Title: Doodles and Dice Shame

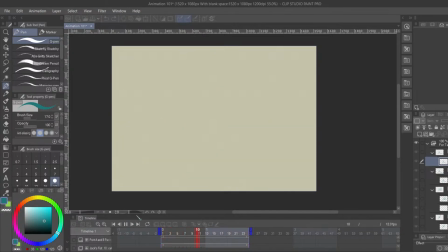But let's space it out a little bit more.
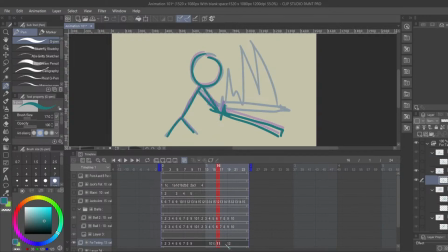Beep. Beep. Beep. And put an in-betweener in there.
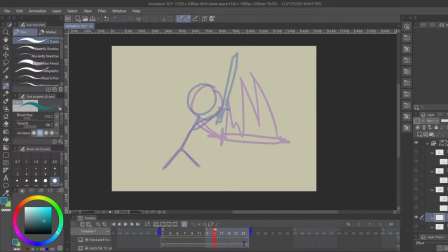Okay. Bounce frames are important when you're hitting an object, but bounce frames are also important when you're not hitting an object.
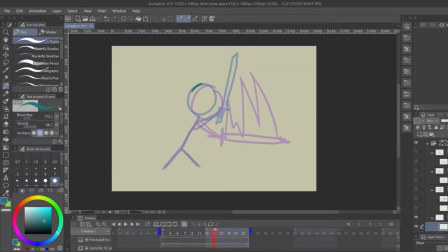Those two balls that I showed you before, you could say like one of them is made of marble and one of them is made of rubber. I mostly animate using humans. Humans are my cup of tea. I don't really like animating objects or animals, and I think that most fanworks animation are going to be about humans or animals.
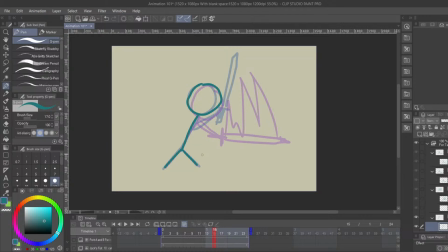So, humans are made of flesh, which isn't rubber necessarily, but it is close. You are a soft person. We'll get into why pretty much every human needs a bounce frame for everything that they do in a second.
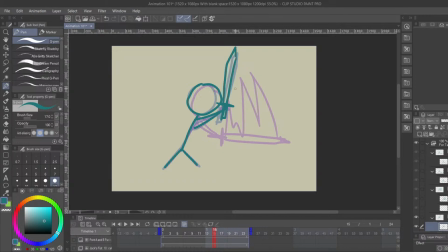But because humans are fleshy, imperfect creatures, I'm going to have this dude move up a little bit before he does the down swipe. And then I might add another frame right here. Put that in between.
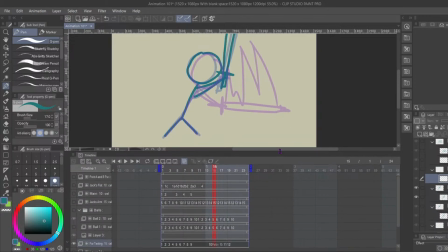To kind of build momentum of like raising a sword up and slashing it down in order to get like a little bit more gravity or a little bit more airtime.
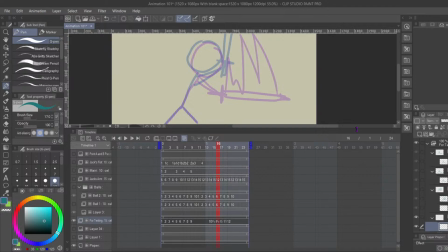Your hands probably would unconsciously move it up a little bit more from your starting position before slamming it down.
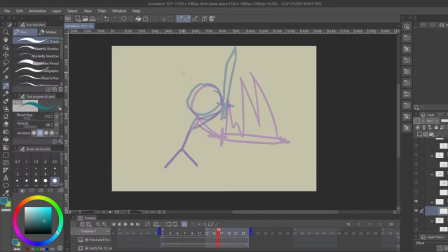That I also would consider a bounce frame. Horse? What do you mean horse? Oh, no, don't fucking talk to me about animating horses. I don't want to talk about animating horses. I actually do have a point about animating horses, and it's later, okay? We're not on that bullet point list.
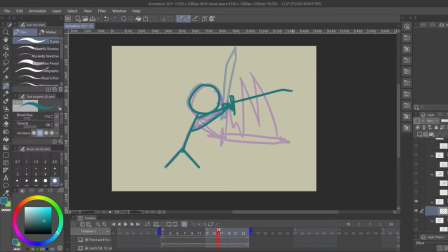Um okay. Let's start from right here. Yeah, that's looking a little bit more cohesive. If anything, I might even add more of a bounce frame down here because he's hitting the floor pretty hard.
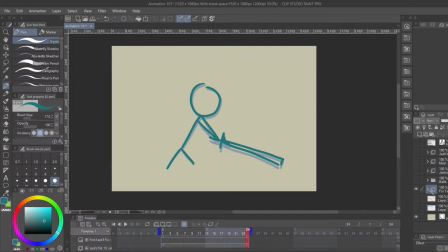But that's basically it. I started with the front frame, I started with the back frame, or I started with the start frame, and I started with the end frame, right? I added a bounce frame, and that automatically sort of made it look like animation. I added a smear frame in the middle, and that made it a little bit better. I added a bounce frame at the very beginning of the animation, and that made it better.
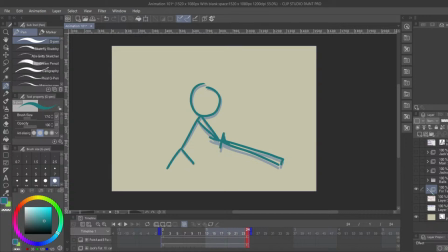And then I had a little bit of a smear frame just to help it with that motion, and that made it a little bit better. And that's basically it, gang. It's basically like, where is this feeling like it's not connecting well?
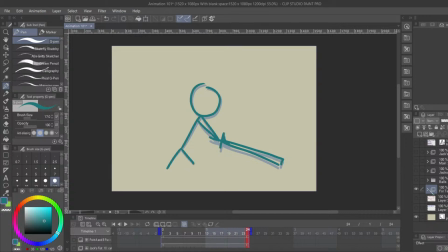Where is it feeling kind of clunky? Put a frame in between those two frames where they're kind of clunky, and just keep going until you have something that's perfect. And you'll find that you don't really need a frame in the middle here. The fast motions don't really need much to be themselves.
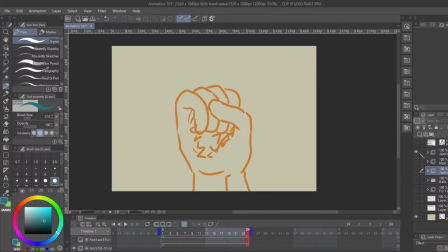So, bounce frames. You might think, well, even like slow animations where they're not really doing anything, probably doesn't need a bounce frame, right? Because there's no impact. We're flesh, we're humans, pretty much everything we do needs a bounce frame. It will make every animation look good.
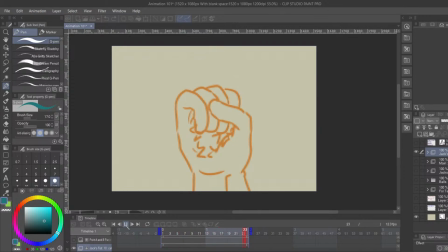Here I have this fist, poorly drawn. It's Jack's fist and he's closing it, right? Nice, whatever.
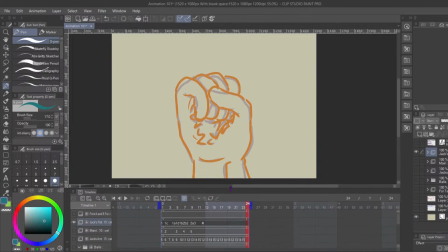There's a bounce frame in there. The bounce frame is, here. You can see that I'll take my onion skin off. Or actually, I'll enable my onion skin to only show you the next frame. So we won't see any previous frames. You can see that the next frame has him a little bit unclenched, right?
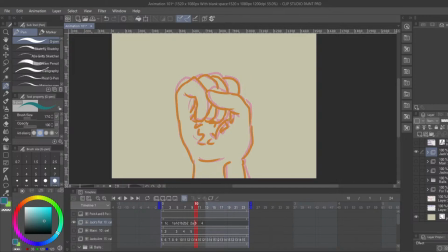The tips of his fingers are a little bit farther up. His thumb is a little bit farther up. This bounce frame comes right before that finished frame.